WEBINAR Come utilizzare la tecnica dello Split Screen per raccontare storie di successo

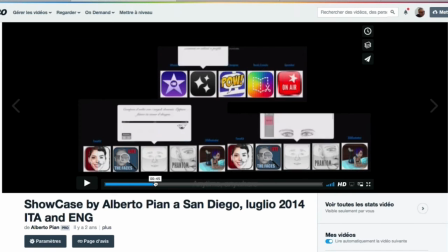[67:55]
Quindi diamo split, ma in movimento. Guardate com'è simpatica questa composizione.
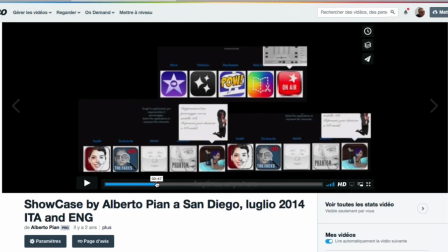[68:00]
Poi vedrete il filmato anche molto ritmato. La sua necessità derivava dal fatto che in pochi minuti dovevo raccontare molte cose, e quindi ho usato proprio in modo
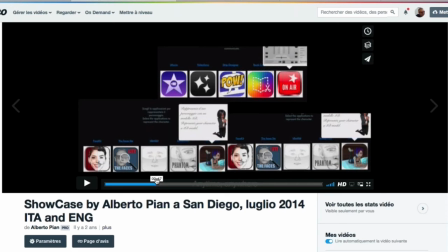[68:16]
importante tecniche di questo genere per poter condensare questa cosa.
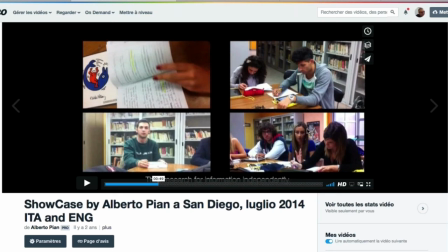[68:21]
Questo è uno split in quattro posizioni che mostra gli studenti che lavorano,
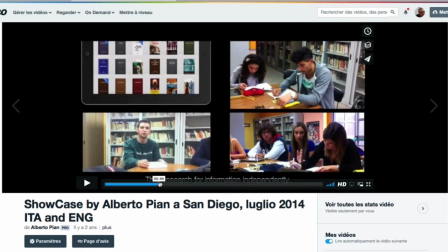[68:28]
mentre invece la vece fuori campo spiega quello che stanno facendo, ma può mostrare una contemporaneità e poi un passaggio di strumenti,
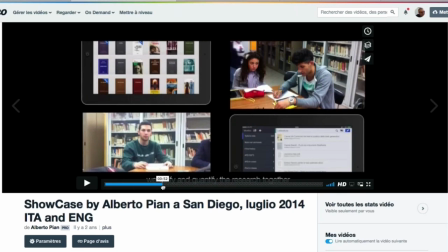[68:35]
in questo caso di un'idea. È una soluzione. È un piacere.
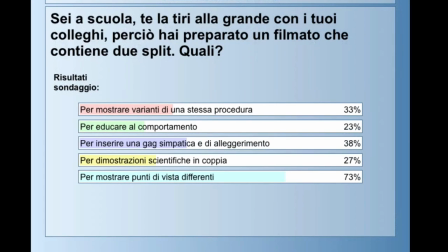[68:41]
Arrivederci.
Came into my life just like a woman of my dreams when it was plain to see.